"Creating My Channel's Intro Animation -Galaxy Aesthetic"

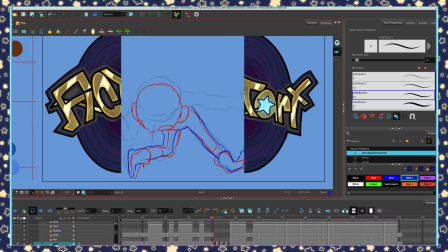8:11 I started taking art itself seriously after watching the movie Big Hero 6, which came out 7 years ago in 2014. I was mesmerized by the world building and art. It was the first time I wanted to walk into an art piece and live there.
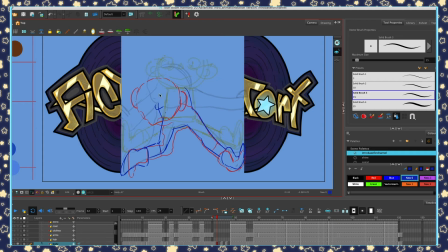8:26 Right after the movie, I couldn't help thinking, wow, someone had made that. Someone had made all of the artwork with their own hands. But I was very discouraged from animating myself because I kept hearing everyone saying how hard animation was.
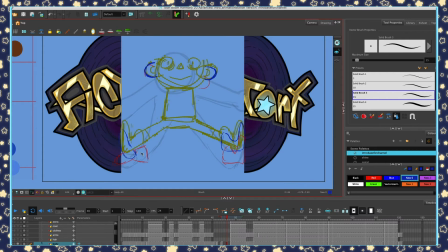8:46 How it's impossible, it's frustrating, it's hell. You have to draw way too many drawings. I didn't think I'd have the patience, so I didn't want to outright pursue animation. Instead, I wanted to go into comics.
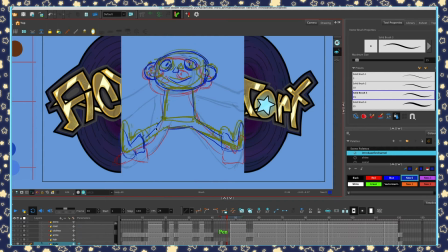8:59 But senior year of high school, when applying to colleges, I changed my mind and decided to pursue 2D animation. I changed my mind because I had been watching Steven Universe regularly, and it sparked so much emotion
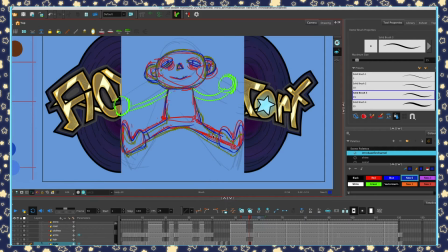9:15 within me that I finally said to myself, you know what, I'm gonna do it. I'm gonna make a show.
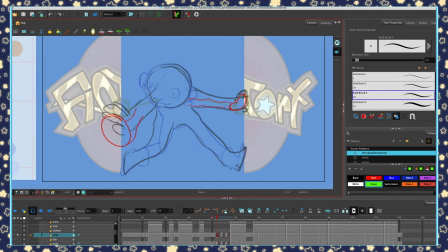9:21 And I felt the best route to doing that was going to school for animation. I still plan to take lots of comic classes as well, so I like to think of that as my backup career choice.
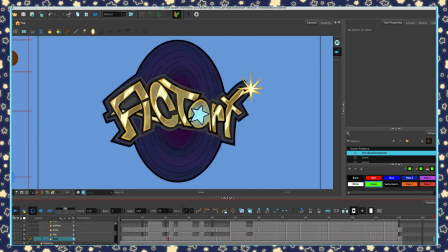9:32 I feel I prefer animation to comic making though, because I've never finished a comic project before, but I've finished multiple animation projects.
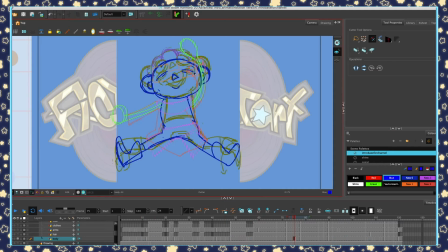9:44 Okay, I'm gonna steer this back around to what I'm working on currently in the recording. When in-betweening expressions, I just try to make sure the expression doesn't spread across the face so fast. So I try and add 2 or 3 in-betweens, and it usually turns out okay. I
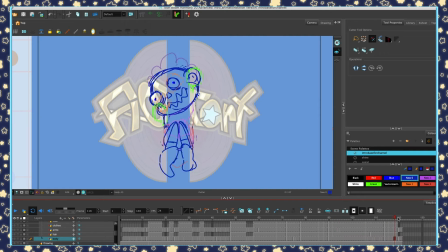10:00 paid tribute to the Muppets with this character because I've been told this character is creepy.
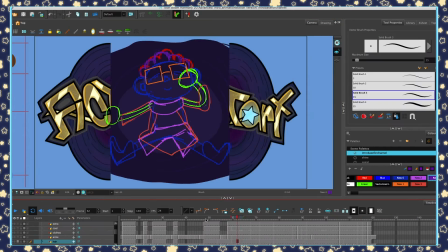10:06 So I've decided to lean into that by giving her a Muppet smile, because I find the Muppet smile creepy yet endearing. I wanted to also make her skin look wrinkled and flabby, but I need to practice this a bit more because it's not exactly how I hoped it would look.
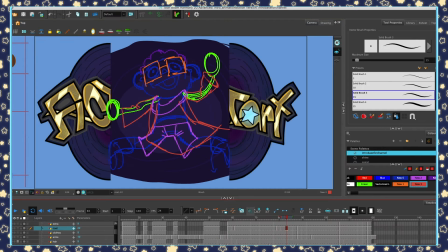10:25 The character is waving to the audience, so I needed to pay close attention to the way her sleeve dragged. This was the part of the in-between process that I corrected the most. I wanted to try to capture the movement of her sleeve circling her wrists, along with her forwards and backwards hand movement.
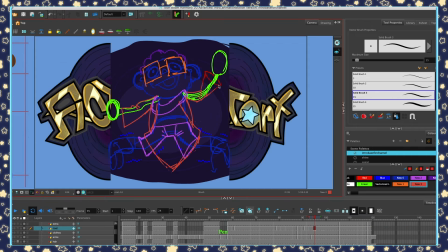10:41 Circular stuff like sleeves and bracelets tend to behave as hula hoops would when movement is swaying from side to side. I redrew the sleeves about 10 times. It was very frustrating, but in the end, I feel I got around what I wanted.
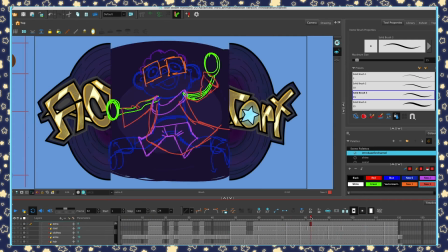10:57 The arm also waves in an arch motion. Other than the sleeve, the drag of the clothing wasn't too difficult.
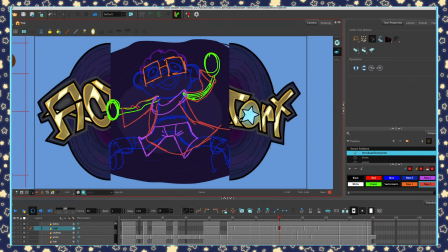11:05 I simply had to delay the coat a bit and settle it into its position. I had to go back into my keyframes and adjust the length of the coat as well to make sure the character was more consistent. Consistency is one of the hardest things for me to do in animation. I hope to try to improve this soon.
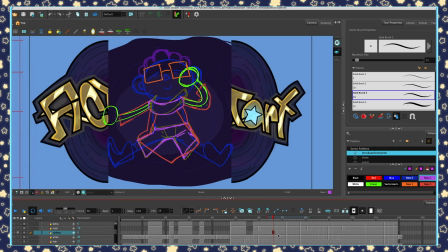11:22 My goals with animation overall are to try to make it as polished and professional as possible, but I don't want to copy any one industry style.
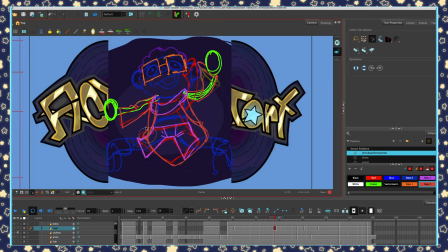11:31 But for a portfolio, you will need to show that you can draw in the style they want you to draw in.
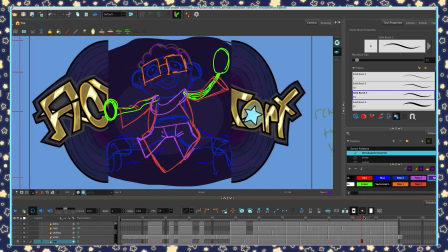11:37 But till then, I hope to be more individual.
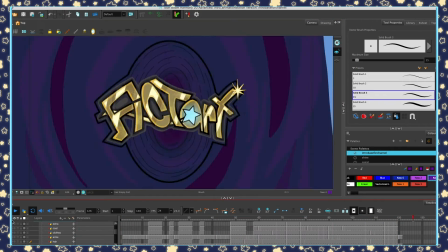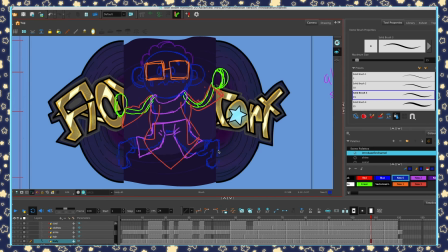11:47 Adjustments to the feet had to be made to make sure that the character was always inside of the logo and to smooth out the movement from position to position.
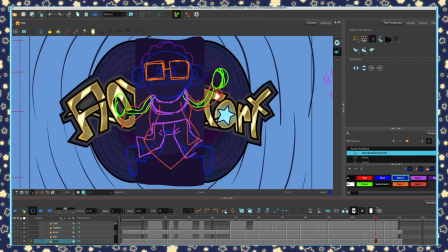11:54 The drag of the scarf was fun to do. I just love the accessory of scarves a lot.
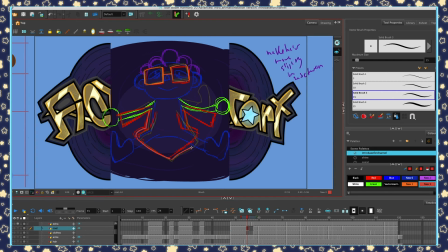11:59 The story behind the character's outfit is that I was just wearing it the day my teacher asked us to draw how we felt, and now that's just what she wears too. I've always loved winter wear, and since my school is in Minnesota, I have lots of chances to wear winter clothing.